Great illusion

If television is an illusion today, it's going to be an even bigger illusion tomorrow.
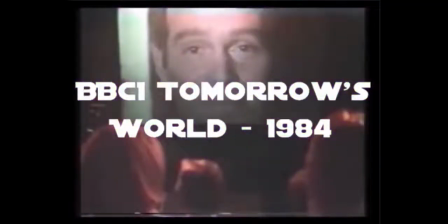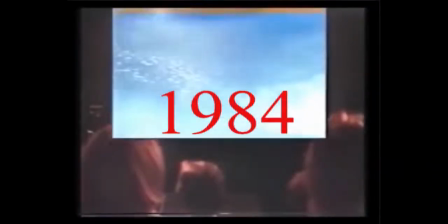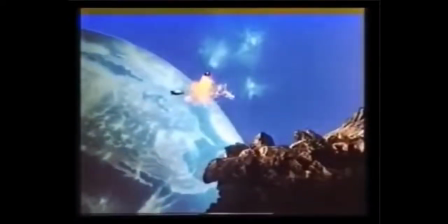[0:23]
The cinema is still the most spectacular purveyor of visual trickery.
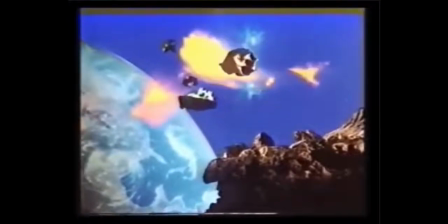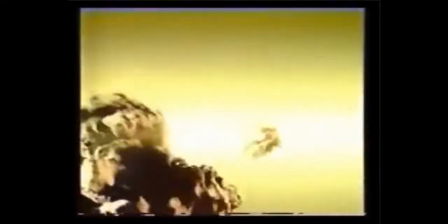[0:36]
These scenes were made by combining a lot of individual components on one piece of film.
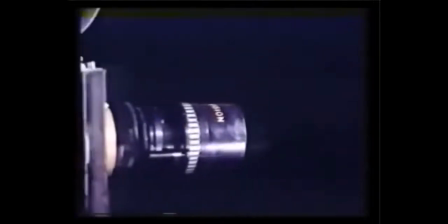[0:43]
It's a technique which relies on a computer to precisely control the movements of the camera,
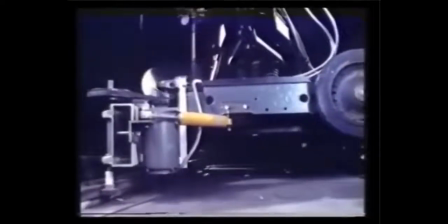[0:48]
which must be repeatable with 100% accuracy, so that all the separate elements of one shot fit together.
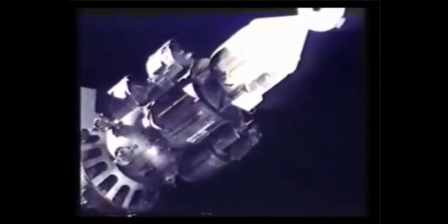[0:58]
This satellite will be part of a shot for a feature film called 2084,
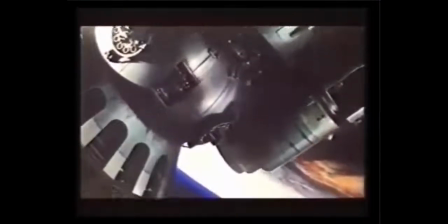[1:03]
a deceptively simple shot of a satellite orbiting a planet that actually took three days to shoot.
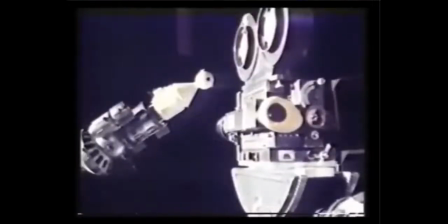[1:10]
It was done like this. First the satellite is shot on its own using colour film.
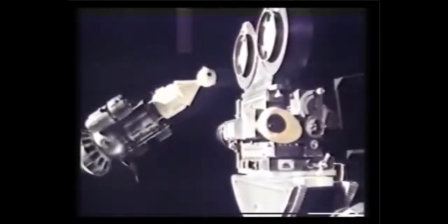[1:17]
The camera moves slowly towards and under the model making the satellite appear to be flying towards us and out of the picture.
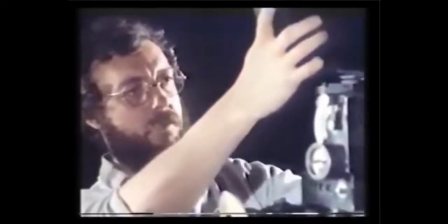[1:29]
Putting the background planet on is a two-stage process. First the camera is loaded with black and white film and the shot is repeated.
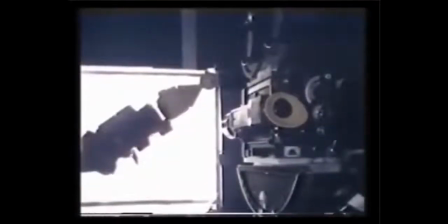[1:38]
Only this time the model is backlit to produce the silhouette because Because what they're making is a mat or mask,
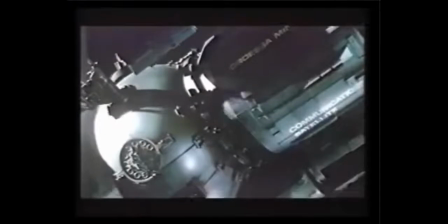[1:44]
which will exactly match the movement of the satellite on the colour film.
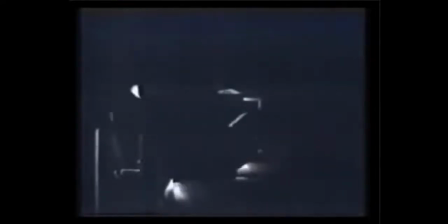[1:52]
Then the planet is added. For the planet's surface, they use actual NASA satellite pictures projected onto a curved screen.
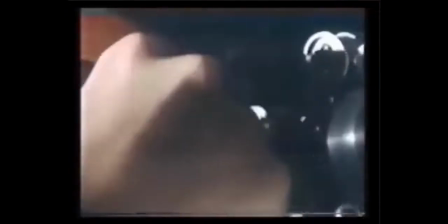[2:01]
And this time the camera is loaded with two strips of film. The undeveloped colour film of the satellite, and in front of it,
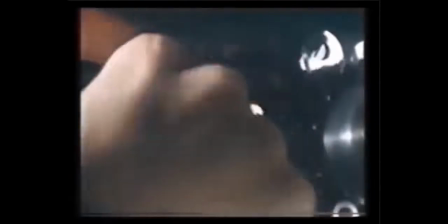[2:08]
the black and white mask. the mask exactly covers the satellite to stop the planet from being superimposed over it
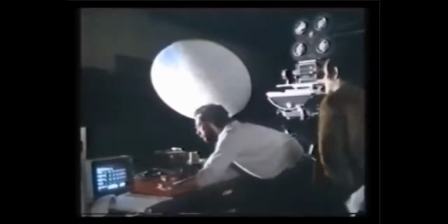[2:19]
so we're ready to show
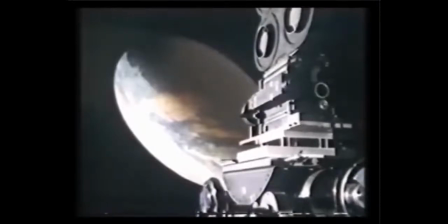[2:21]
again the cameras driven through exactly the same movements as before while at the same time the
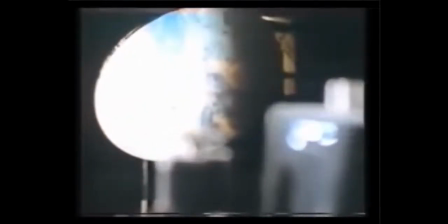[2:29]
projectors are slowly turned by the computer to give the planet an appearance of rotation in
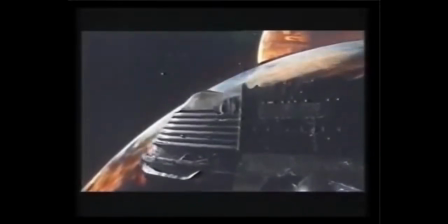[2:39]
this print of the finished film the final shot may only make a brief appearance, but without the sophistication of this computer control system,
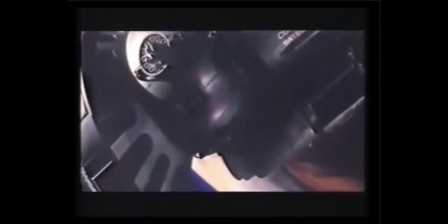[2:47]
the satellite would look a lot more like the three-foot model it actually is.